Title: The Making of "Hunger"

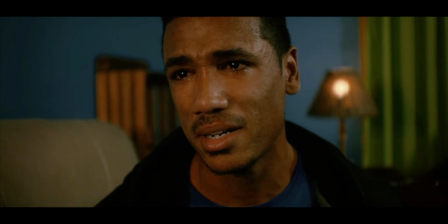(36:59)
This is when he doesn't believe it, but now he's really fighting against it. So this is when I really want to cut to a close-up, when the emotion has now been ratcheted up a notch.
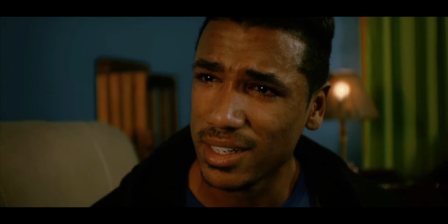(37:10) You died in a car accident. You left me here alone.
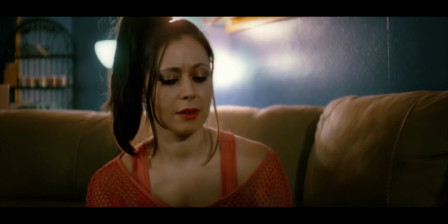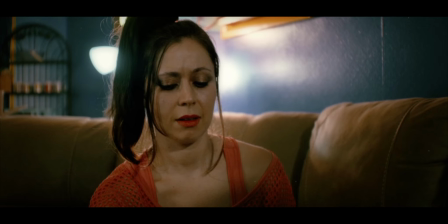(37:23)
And we talked about blocking because, she wants to reconnect with him. So when she sits down, she's at the furthest away portion of the couch. But as they talk, she shifts a little bit closer and a little bit closer until finally they kiss.
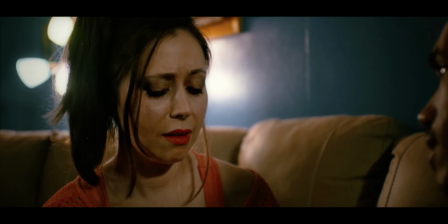(37:45)
And I love this kind of stuff where I'm letting the camera be a little bit loose.
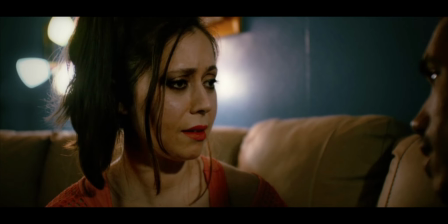(37:53)
I'm a lot of times I had my camera movements be very mechanical, but that's not how it was in the 80s. So I wanted to loosen up my tripod head a little bit and just follow along with them as best I can.
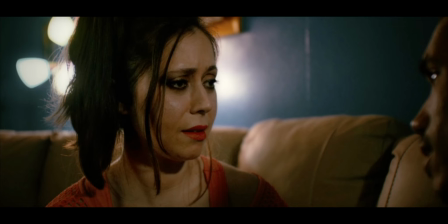(38:08)
Doesn't matter if there's a little bit of shakiness. It's just go with it. And I was really happy to do that. It felt good to try something new and for me, an experiment. And I was very happy with the results.
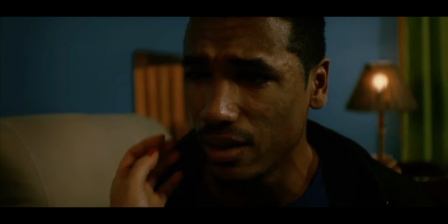(38:29)
This little turn here, bring the camera in like that.
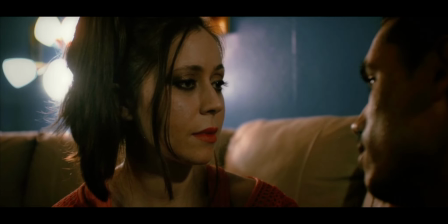(38:32)
A lot of times I would just have the actors move into frame, but here I was happy to start moving the camera to
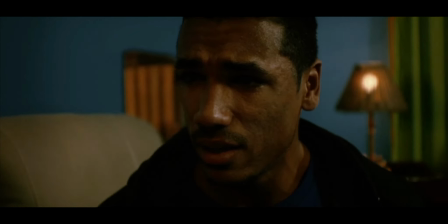(38:40)
meet her hand.
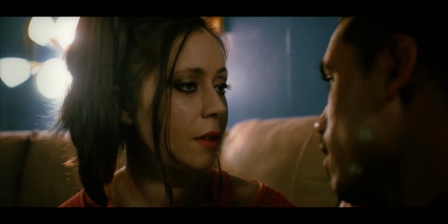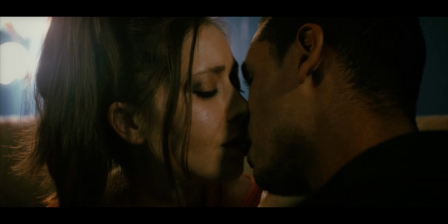(38:49)
And now the music that's starting, you can hear it. This really does sound like it's on the radio. All the bass is out of it. It sounds very tinny. And that is because I do want it to sound like it's coming out of the radio. But then eventually the music for the audience comes outside of the radio. And then we just are hearing the music naturally out of our own speakers as they dance.
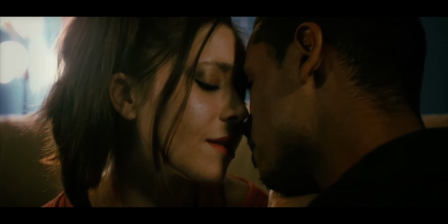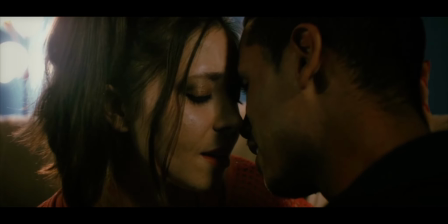(39:15) Dance with me. This is our favorite song.
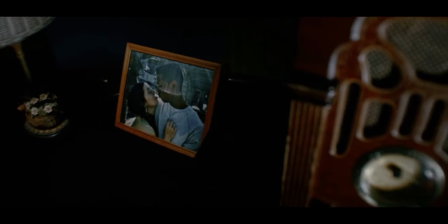(39:22) No, this is not our favorite song.
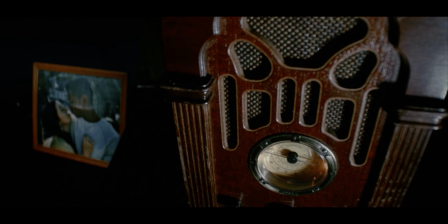(39:27)
So I had a lot of other ideas for how we would show this radio as they were dancing, and because as I mentioned before, the the living room was arranged differently, but we still got the things we needed to get. It just wasn't what I had storyboarded, but it's fine.
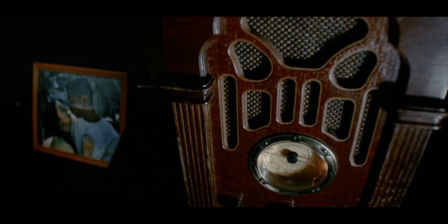(39:46)
It makes me have to think on the fly and get creative, and these are all things I need to do more as a filmmaker.
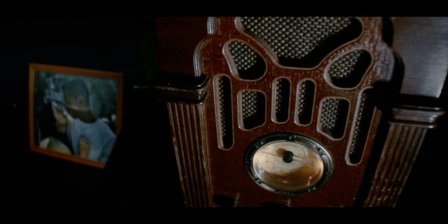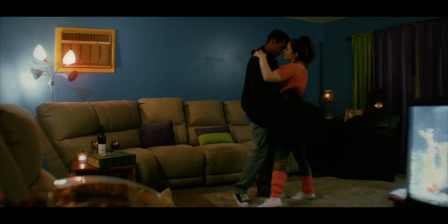(39:59)
Joey really wanted this colorful phone on the bottom left-hand corner. He wanted it hanging somewhere, and I couldn't really find a place to use it. But he was like, he said that it's okay if we don't use it. He wanted to use it, but if we didn't get a chance to use it, then that's just what it is. But then I found in this wide shot, I said, I bet I could put it there somewhere.
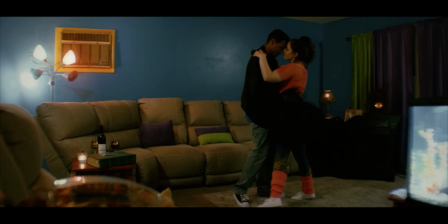(40:18)
It's actually just like on a big pile of like clothes and stuff from the actors' actual personal clothes. I brought some stuff up and just kind of propped it up a tiny little bit and put it down there. It adds some texture to it.
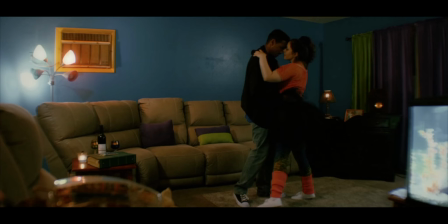(40:30)
I don't know if you can tell that it's a phone, but it's something kind of cute to look at. And the other thing I haven't mentioned so far is, so let me talk about the little technicals a little bit. I am shooting, as I have done since the beginning of working with My Little Rascal. I am still using my old, it's like 6-year-old Panasonic GH4.
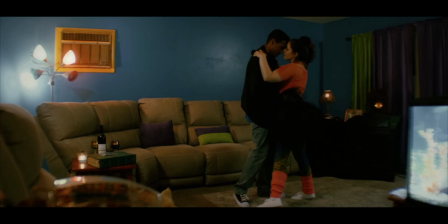(40:50)
And in previous films, when I wasn't the director, I was trying to shoot in color profiles that would allow them to do some color correction. And then I started moving towards profiles that looked good, like it could be used as is for the film.